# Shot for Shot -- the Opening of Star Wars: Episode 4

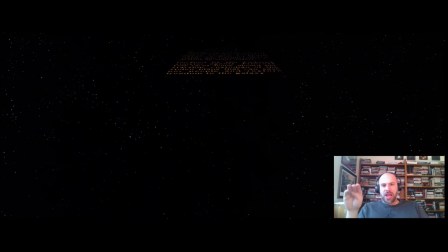Another thing about this is, of course, going from foreground to background, we're going to go from planet to outer space, from Tatooine to outer space later in the movie, and that's what Luke Skywalker does, is go from low to high, from planet to outer space. Alright. And the music is already cueing us to
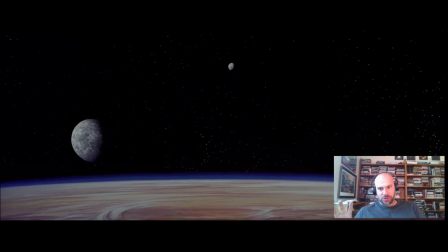feel something, and this is already warning us before the ships show up, so wait for the ships, but the music is telling us what's going to happen. And we can hear them. Can you hear them in the background? I think you'll even hear the laser blasts. Oh, there's a laser.
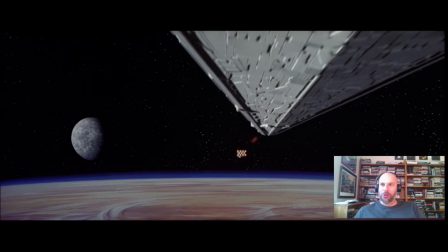And now we're in for what is a really well-known part of this shot. Quoted frequently.
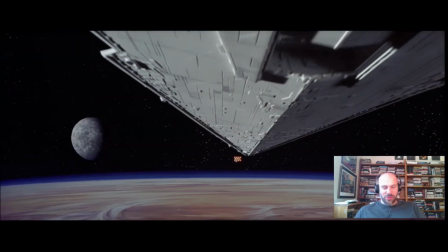Everybody knows this. But the question is, why is this so great? What is actually going on here that makes this so memorable? We're going to look at that.
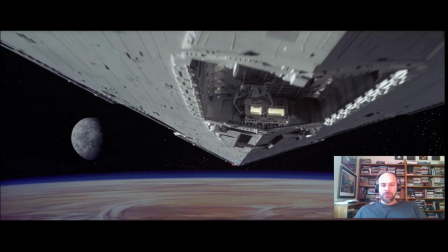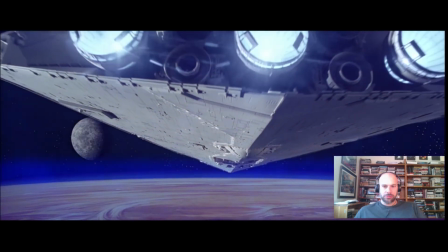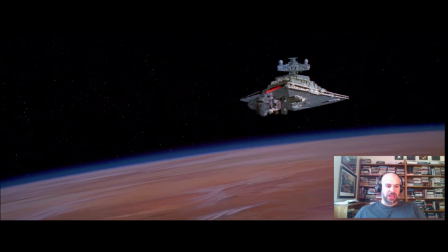Alright, so that's the second shot there. Let's look at all the things that are happening. Most people just watch this and they just go along for the ride, which is great. It's a roller coaster of a movie. So turn your brain off and enjoy.
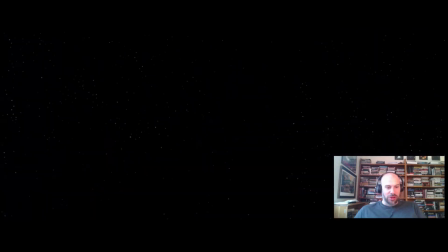However, there are so many things happening in this first shot alone that relate to the story, the style, the mood of the story. It's just going to be hard to even describe it all, so we'll do our best here. First, let me turn the music down for just a minute. I'll make the case that the music is actually, and the sound effects are the star of the show.
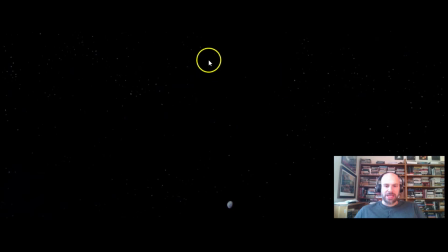What we're doing is tilting from abstract empty star field down onto a horizon where there's going to be a planet here. So we're always seeing a moon or some kind of a planetary body there. And we're going to then tilt down and rest.
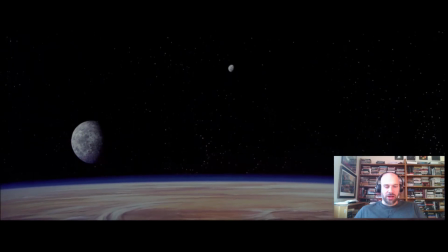The camera's going to rest right here. Yeah, there it is. Now, we already have the ship, so we know they're coming. But this composition is fairly balanced. It's not totally balanced. We could take this moon and put another one over here, and then we have complete balance.
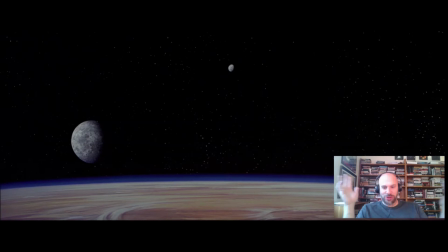By the way, the balance in the Force is going to be an issue through this movie and actually the rest of Star Wars, so that's kind of interesting. This is sort of out of balance, but kind of getting there. We have a horizon line, so this is an unnatural shot in that no one's ever going to hover right above a planet and look out like this unless you're in a space capsule,
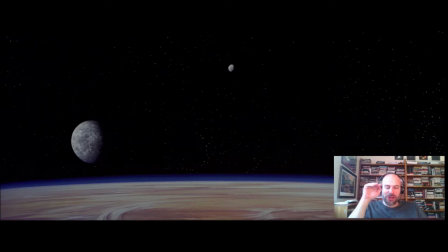you're Alan Shepard or Neil Armstrong or something like that. Very few of us have seen that, and yet this feels like a ground or a floor right here, a horizon line looking out over a big sky. So then this is a restful composition, and yet it's got some tension in it because it looks like, well, we could fall into the planet below us.
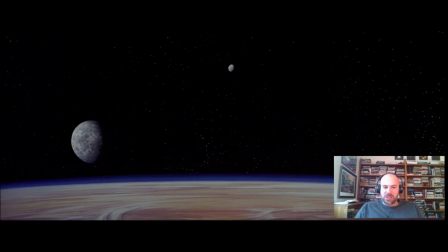The ships are going to interrupt this nice balanced, semi-balanced composition, and the big ship is going to basically, one, obliterate this planet. Or moon, we're not going to see it anymore once the ship goes across it.
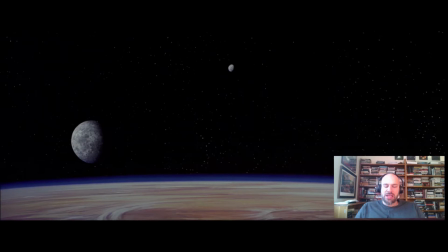Two, it's nearly going to crush this horizon line here, crush the planet, and it's going to feel like it's going to crush us. So let's take a look at this. We got the little ship coming in, going from foreground to background, just like the scrolling words did.
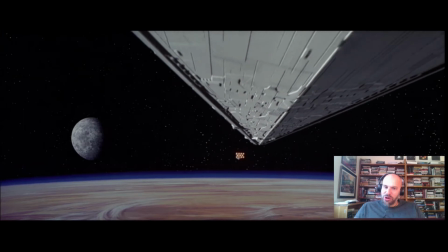We get the laser blast in front of us, so it feels like we're part of this battle. And then there's the ship.
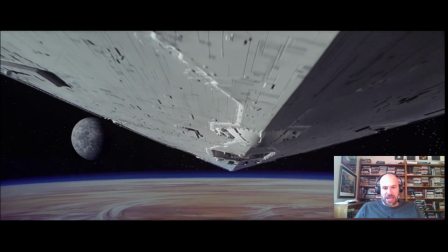And we sort of already know who the good guys and bad guys are. Who we should root for and who we shouldn't root for, right?
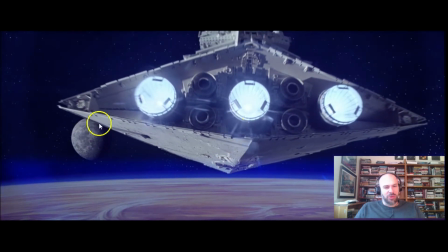Now look at that. Already the ship has sort of partly taken this out, but it obliterated that planetary body in the background. Now I make a big deal of this because guess what's going to happen later in the movie? The Empire is going to take their Death Star and blow up a planet. Okay, so the obliteration of planetary bodies is already being hinted at here.
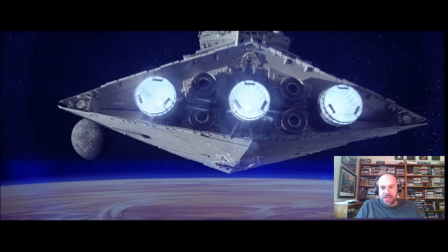Yes, this is true. I don't know that Lucas intended this. I have no clue. The composition shows us that.
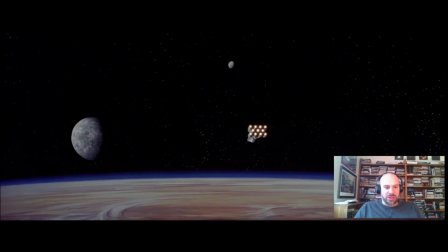Second, we feel really uncomfortable here as this ship interrupts the semi-balanced composition and crushes us from the top.
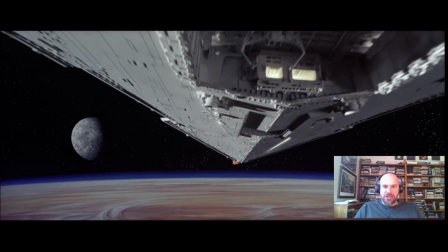And the crushing is not just something, pushing down on us.